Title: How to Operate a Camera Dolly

How many times have you seen a shot filmed in a movie that's simply amazing and you know they did it with a camera dolly but you can't for the life of you replicate that same kind of a shot? Well, don't worry about it because I'm here to teach you how to do it.
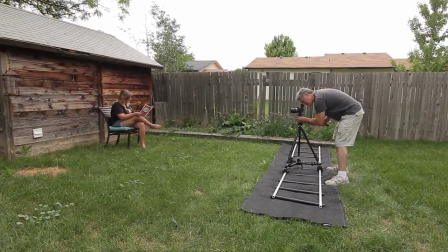0:15 The biggest factor in using a camera dolly correctly is depth. In this shot there simply is no depth behind the subject.
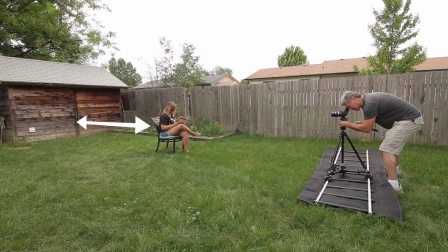0:21 Therefore the shot is less impressive. However, if we move the subject out from the wall, the additional depth helps create movement and separates the subject from the background. It's better, but not great.
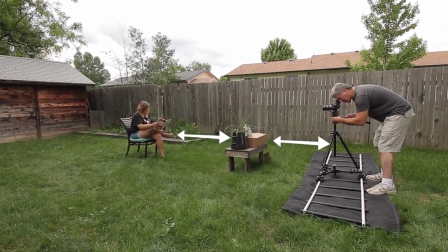0:32 But if we add foreground elements between the camera and the subject to give it more of a three-dimensional feel, we instantly go from good to great. It's that simple. Now that you know how to make a boring dolly shot look great, let's take a look at how we put all these elements into one shot.
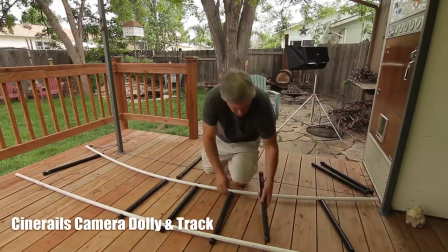0:49 First, I build my track with just enough arc in it so that I don't have to manually pan the camera to stay on the subject.
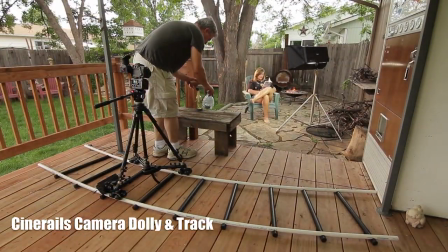0:55 Next, I place foreground elements between my camera and the subject at different distances to create more of that three-dimensional feel.
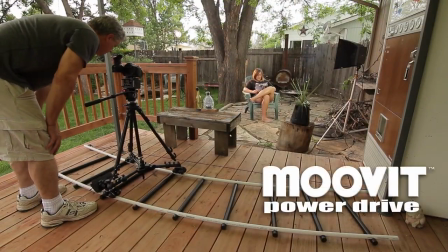1:02 Now, call me lazy, but I chose to add a dolly motor just to make things easier and consistent throughout the shot.
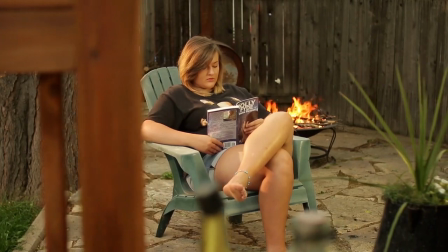1:08 And there you have it, the wow factor you've been looking for.
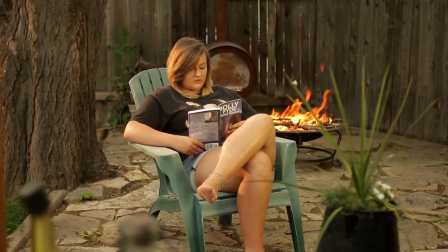1:11 If you like what you've seen here, then check out my next episode where I take it to the next level and teach you about intentional motion, The art of creating action, mood, and emotion with your camera dolly.